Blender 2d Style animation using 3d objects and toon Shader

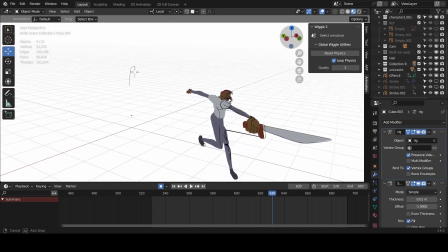8:16 This is looking like it's weird, like exaggerated postures, and the arms are big and stuff like that.
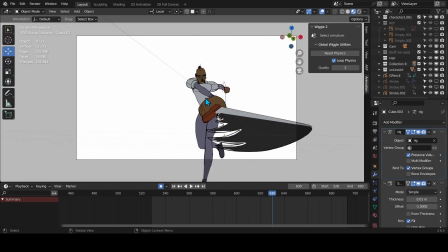8:23 But these are some of the kind of ways you can push that 2D look. So if you do some of this, you'll be able to get your animation to look more 2D,
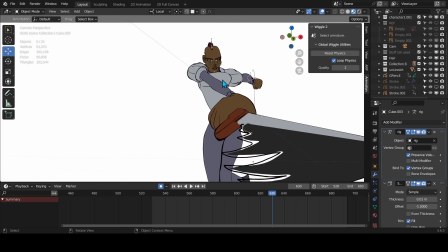8:34 because a 2D artist is looking at foreshortening and is trying to get that to get the viewer to be able to understand that, okay, this is a foreshortening effect, or the character is actually, like, you're trying to beat that, make it add in that exaggeration.
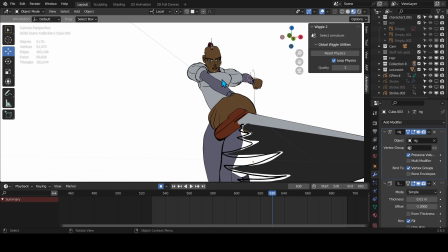8:52 So just making your character to move,
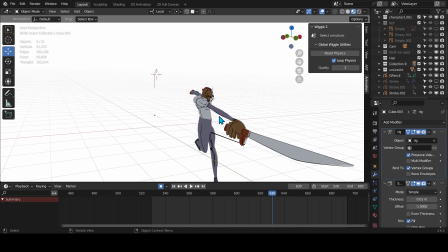8:56 like if I just do this without this exaggeration, yeah, it won't look like a 2D animation.
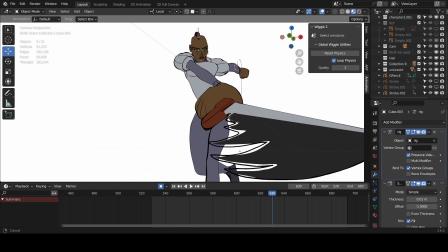9:01 But I think I was able to get that 2D look because of some of this, and I was able to get rid of some frames, because you do not need your character to be moving in every frame.
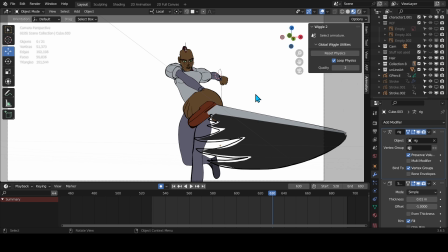9:10 So you animate in twos, and in this case I had to stick with the original. I did animate the original in like 3s or 4s or something like that. In some cases I was doing 4 frames, in some cases I was doing 2 frames.
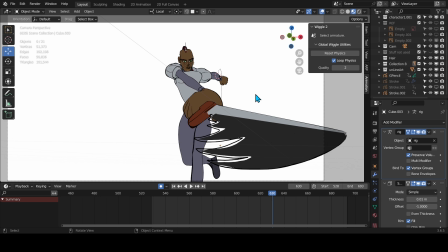9:23 So I had to use the same frame, this just so that I'll be able to stick to the way it is in that video. So I think well, this is sort of how I spent last night.
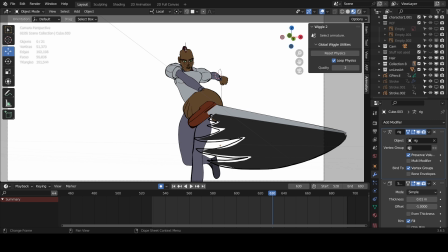9:37 I was just trying to do something a bit different, since I've not uploaded in a while, and I've been working on this program for a very, very long time. I just wanted to get out of my shell just for a moment to maybe get something out to you guys.
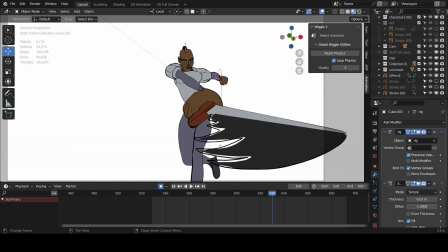9:51 I will appreciate it if you give me a like. If you like this video also, you could share it with your friends, and peace out.